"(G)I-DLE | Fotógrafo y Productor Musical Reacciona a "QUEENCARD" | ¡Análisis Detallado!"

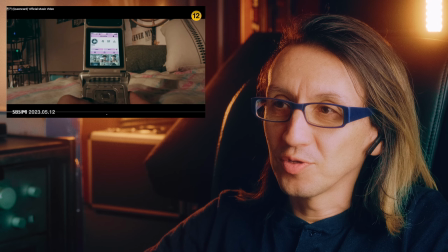241s
Digamos, ella está viendo el personaje de Minnie
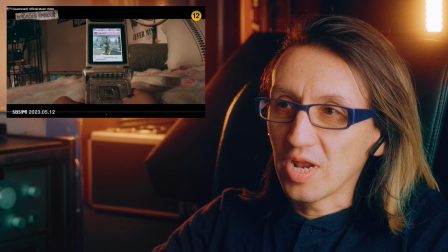246s
y la ve como súper popular en las redes.
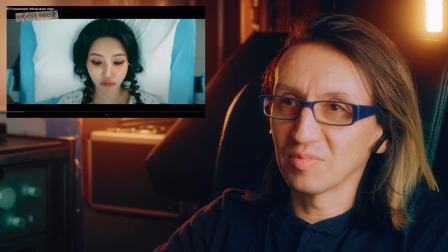253s
Se ve el espejo y decide operarse para ser más popular, más o menos.
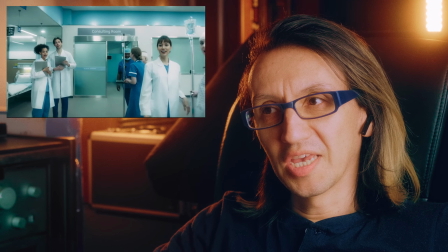262s
Pero al final vemos que se sale como
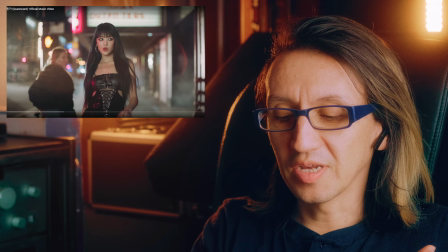269s
de la anestesia. Y tal vez renuncia a la operación y se acepta como es lo que entiendo, así de primerazo.
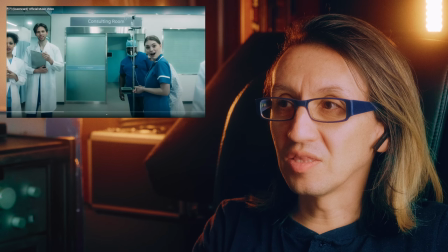277s
Entonces toman en el hospital, ella entrando, todos felices de verla, que te vas a operar.
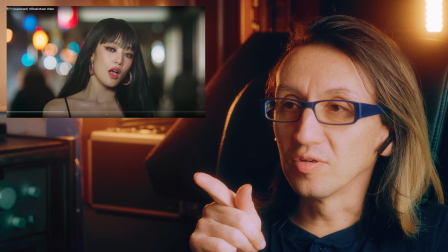283s
Esta toma me encantó, la profundidad de campo
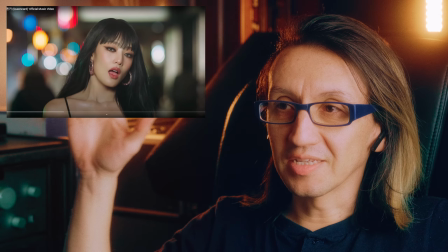287s
superficial quiere decir que este fondo se ve súper borroso,
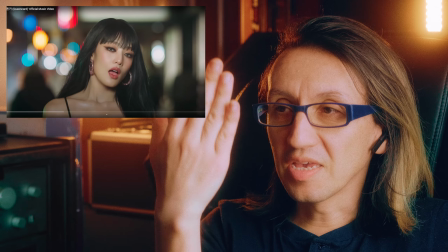292s
por así decirlo, o desenfocado, y ella está totalmente en foco, entonces crea una separación brutal.
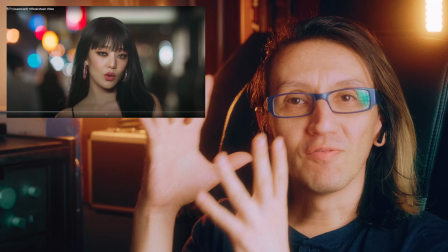300s
y nos permite centrarnos en ella, pero nos da un fondo bastante estético, bastante bonito.
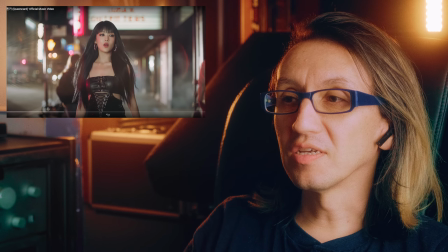306s
También muy suave, el contraste no es muy fuerte. Lo podemos ver, digamos, en las partes más oscuras del video,
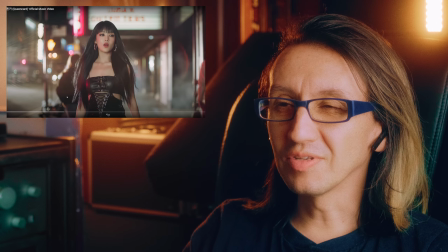313s
donde la parte de los negros realmente no es negra, sino es como un gris, como mate.
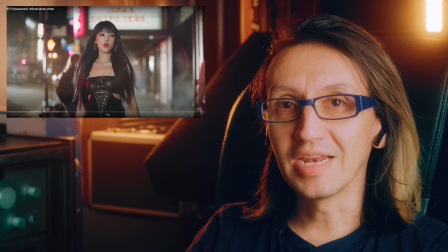320s
Y las partes, digamos, más claras, los highlights que llamamos, las partes más iluminadas, no son 100% blanco.
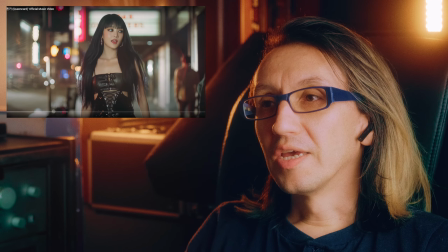330s
Entonces crea un contraste no tan fuerte, una imagen un poco más uniforme.
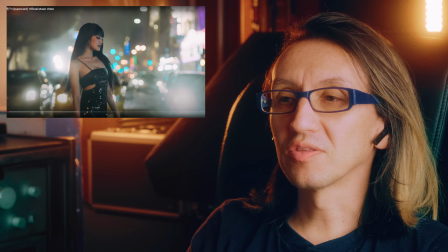339s
Aquí un plano un poco más abierto, entonces ya vemos más el cuerpo.
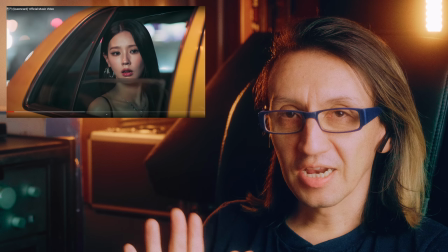347s
Donde ya va a crear el caos, ¿no? Literalmente.
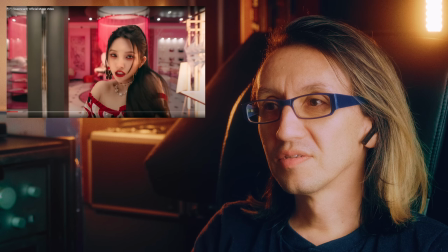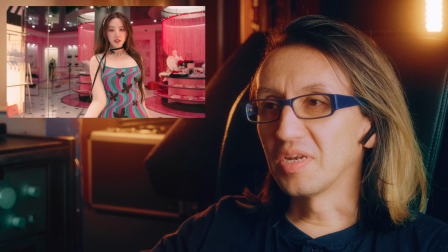356s
Ahora, no sé si este personaje de Soyeon también está ligado a la que está entrando a la cirugía.
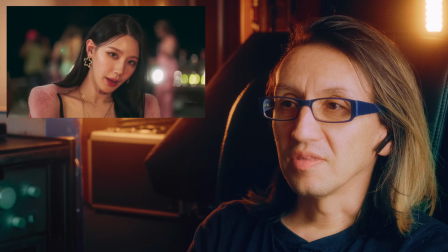366s
Oh, Millón, qué linda.
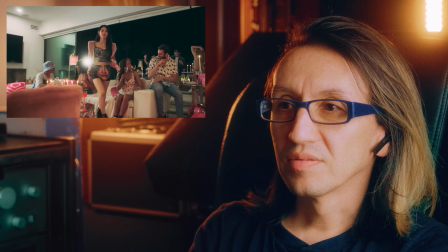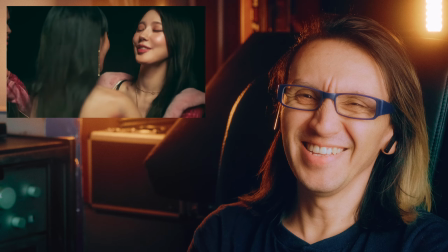373s
¿Quién es ese pendejo? Déjalo, Mini.
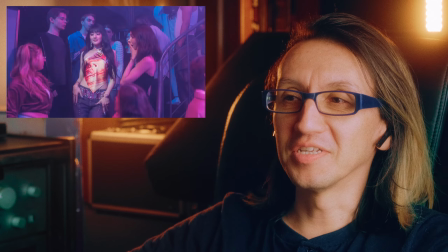379s
No mentiras, Mini es libre de estar con quien le dé la gana.
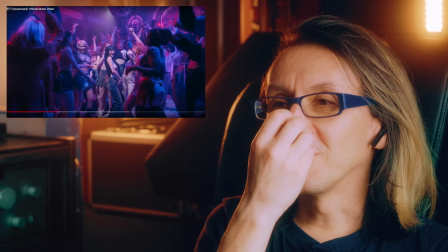384s
Las tomas del club, súper chéveres.
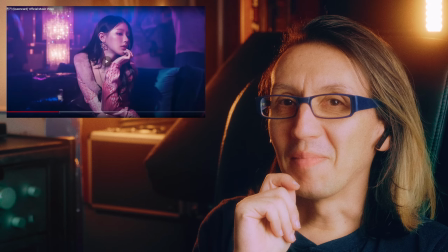387s
Me encanta siempre ese fondo magenta con azul, con violeta, con púrpura.
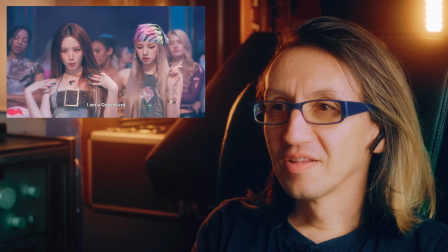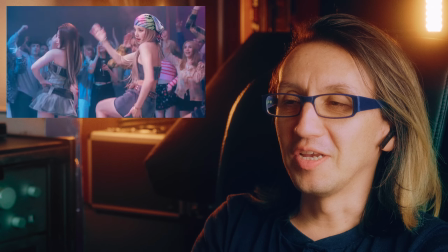401s
Ahí el enfrentamiento en la pista de baile entre chicas populares.
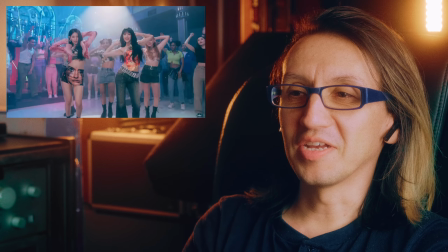405s
Todo el concepto es muy norteamericano, ¿no? Por así decirlo. Muy gringo.
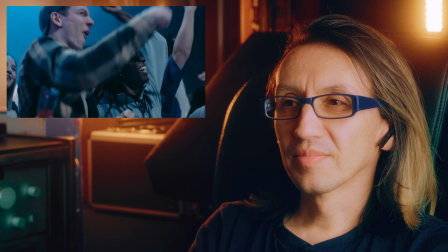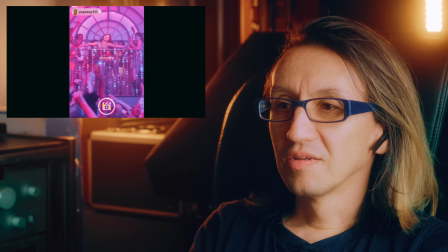416s
Genial. Esa voz gruesa de Uki.
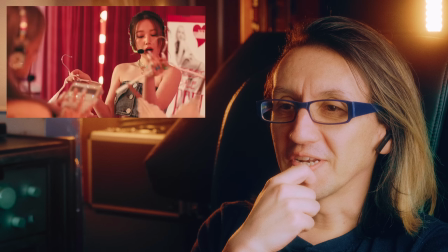425s So pretty like a Rihanna.
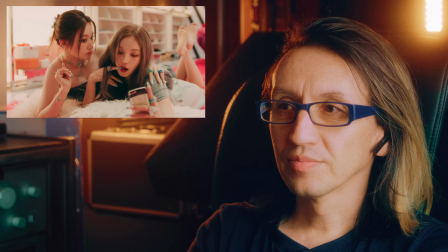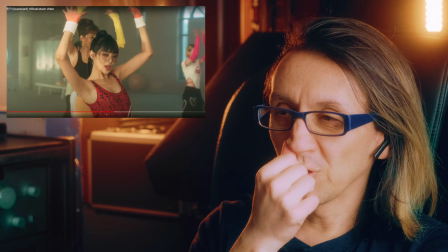434s
Esta parte me encantó también, digamos, en cuanto a diseño de producción, porque cada set es totalmente diferente y esta es una,
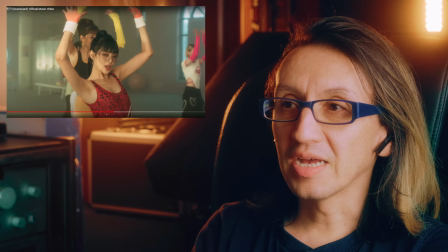442s
digamos, una escena más retro.
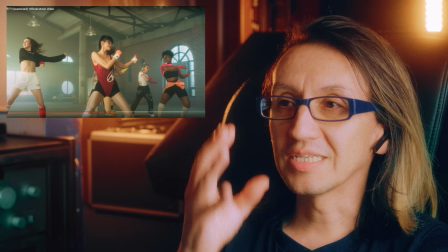446s
Y se ve en la iluminación, se ve en el vestuario, en el styling del pelo, un poco del maquillaje.
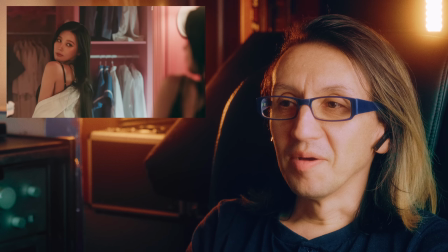457s
Millón, la más classy.
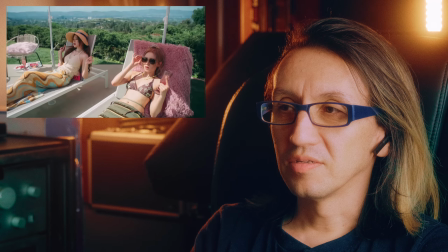463s
Acá en el Valle de California, lo que yo intuyo que es California.
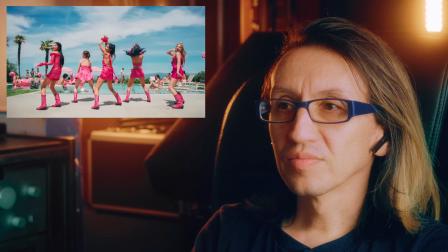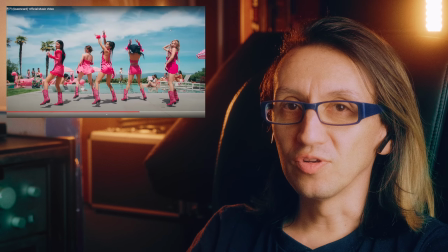475s
Alto rango dinámico, es decir, podemos ver el cielo azul. Normalmente, digamos, cuando uno toma una foto así, se ve el cielo totalmente blanco, así está azul,
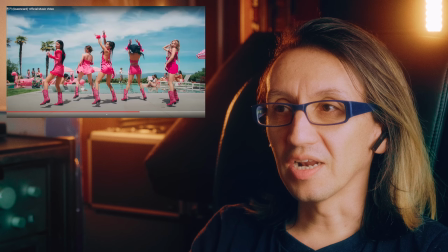483s
porque las cámaras por lo general tienden a exponer a que uno se vea bien y el fondo se puede sacrificar.